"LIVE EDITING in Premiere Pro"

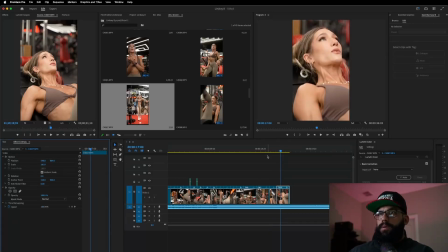62:23 Let's see what that looks like. I didn't like where that clip started, so I just moved it over a couple frames. Now let's get rid of all this dead space up here.
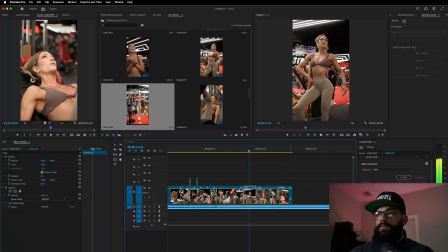I like it. And going back to this one, I just realized there's a whole bunch of dead space over here. So again, we want to get rid of that.
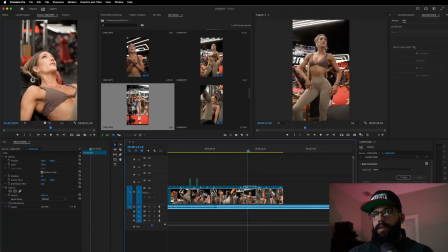63:01 We don't care about that. So we want to make sure she fills the frame. And the same thing with this frame here. Dead space, dead space. So let's go ahead and fill that in.
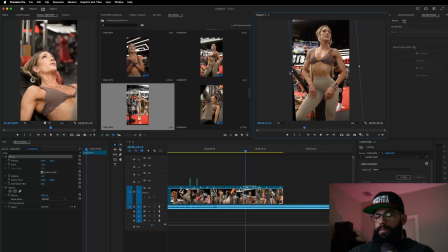63:20 Oops, too far.
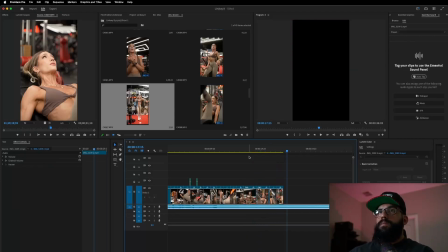63:33 There we go. Let's see what she looks like when she gets up. That's usually a cool shot. Oh, this is a cool shot. She's sitting there surviving. So let's add that in there.
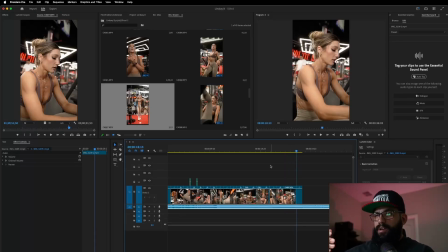63:54 And I like it because in that part of the song he says, I'm doing my best to get it together. And in the film, or in this frame, she looks like she's trying to do her best to get it together. So it's a perfect fucking fit.
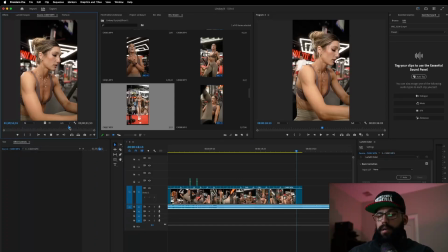64:12 Let's see if we can get her getting up when he says together.
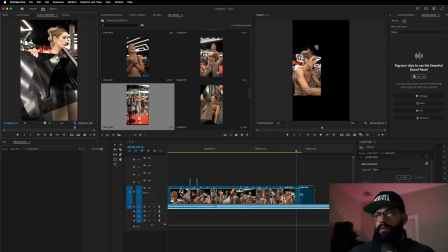64:23 See if I can slow motion that shot, because her abs really popped out when she came up.
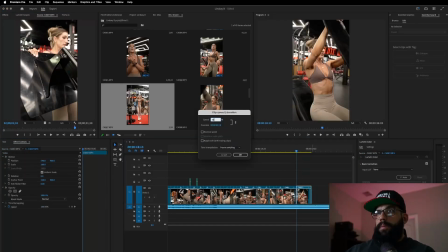64:28 And I want to make sure that we can see that. There we go. Keep that nice and short. Let's see if we can get a facial expression.
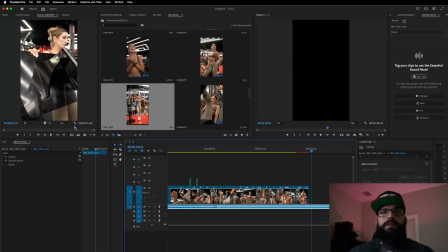finish that shot. Oh, adding more weight. That's cool. Let's do that. Easy.
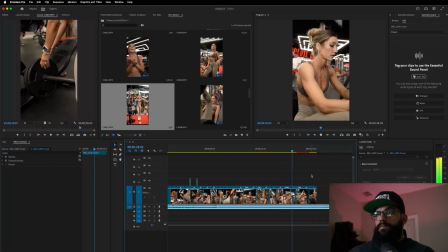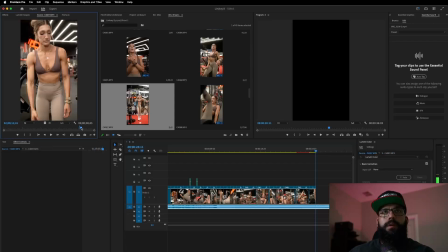65:05 Short. Let's see what she does here.
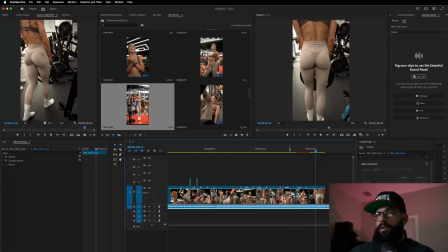65:14 Butt shot. Can't go wrong with butt shots. Let's see if it looks good. I don't randomly just add a butt shot in just because it's a butt shot. It's gotta make sense.
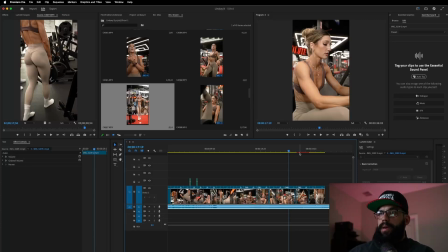65:27 So her carrying the weight to the other side of the machine makes sense. Nope, don't like it.
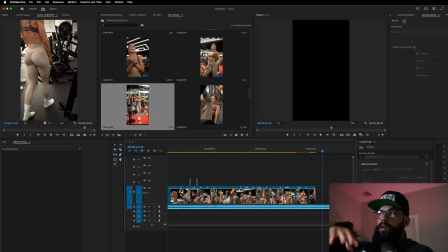65:35 It's a high angle. If it was a low angle, it would have looked good, but I'm up too high. Take two, ready?
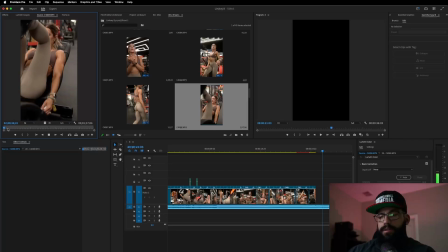65:52 Let's see if I can get a slow motion suffering shot. I was trying to hold the camera up over the thing, but I was too short. So this just looks bad. This is just a terrible shot.
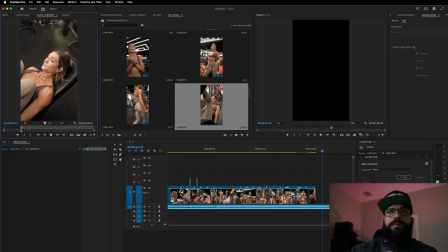I was trying to experiment with shots here, trying to get a good shot, but these were just not. They were just not it.
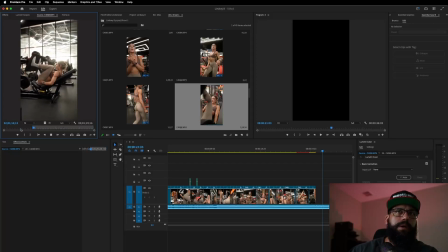66:23 This one might look cool just because the background's so bright. Let's see what that looks like.